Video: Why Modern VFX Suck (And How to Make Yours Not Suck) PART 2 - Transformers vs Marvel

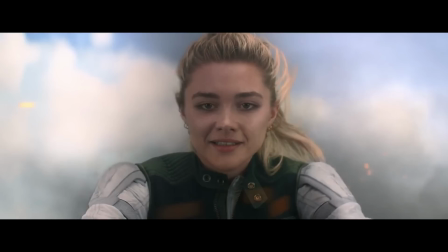We're shooting on basically a middle ground kind of mid-range lens straight on the
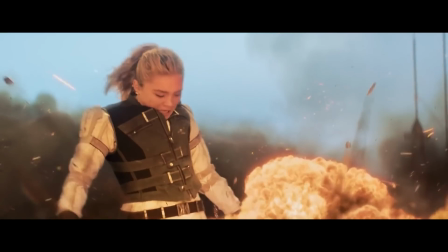actor's face and then we cut back to this wide haphazardly placed camera
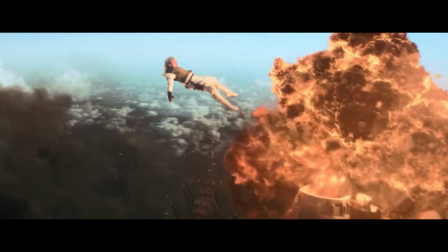angle and we have this flat overcast lighting we have a blue sky in the
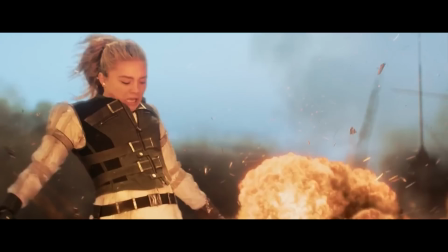background all of these elements are putting on full display any imperfections
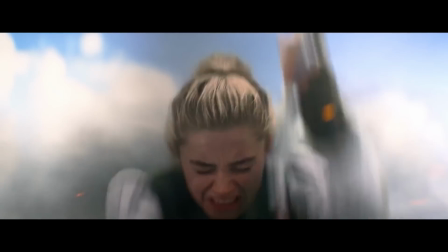in the cgi and the only real element in the scene is the actor so nothing is grounded in reality the actor was shot on a blue screen and comped
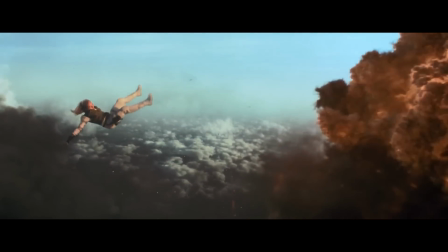in with an explosion she's just floating away in slow motion everything i've just described had to be approved by the director and the cinematographer and you know this is a recipe for disaster in terms of creating a convincing vfx shot had this been shot on you know a real building with
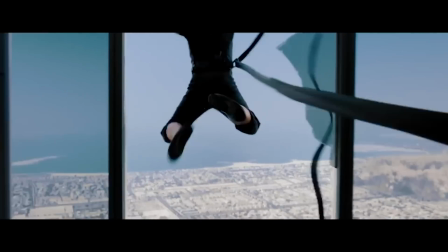the actor on wire and a camera constrained by the real world limitations of shooting in a real location and if a real explosion had been filmed
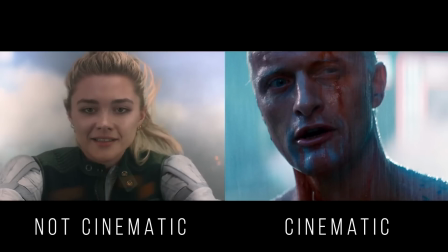with lighting that wasn't just this flat washed soft lighting over everything this shot could have turned out completely differently There was no reason whatsoever that a blue screen needed to be used for a single shot in this sequence,
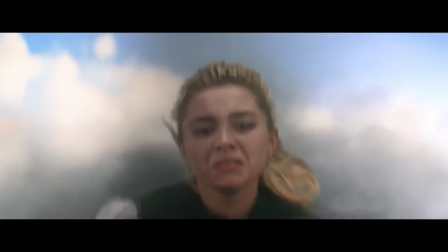and all of this could have been done on a real set or location and shot in a much more interesting and cinematic way.
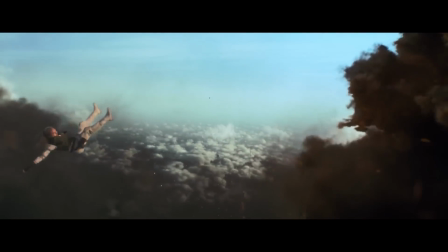It lacks any sense of creativity, and that's ultimately what is going to make your film look good. Creativity. So just keep those pointers in mind when you're making your own films. You don't want to make that mistake. When you're shooting a VFX shot, it shouldn't be any different in terms of trying to make it cinematic, having good composition. Just because you're adding VFX to a shot doesn't mean the VFX have to be the centerpiece of that shot. So that's all the time that I have this week on this topic. If you guys like this kind of video, let me know and I will continue to make videos on this topic. So this is something that's kind of disappointing to me as, you know, somebody who grew up kind of watching what I view as kind of in some ways the golden era of visual effects, at least in Hollywood. But the current state of things provides a great opportunity to learn from the mistakes of others. And also don't get me wrong, I know there are tons of really, really talented directors, filmmakers, and VFX artists out there making incredible stuff and really pushing the bounds of visual effects. And I really want to dive into those in the next couple episodes here. So there's really so much information on this topic and so many ways to implement this in your own films. We're going to be continuing on with this series especially if you guys like it so if you do like it leave a comment subscribe and like this video it really helps a lot and also don't forget to check out those courses over at boundless-resource.com the links will be in the description if you are interested in adding vfx to your own films so thank you guys for watching and have a good one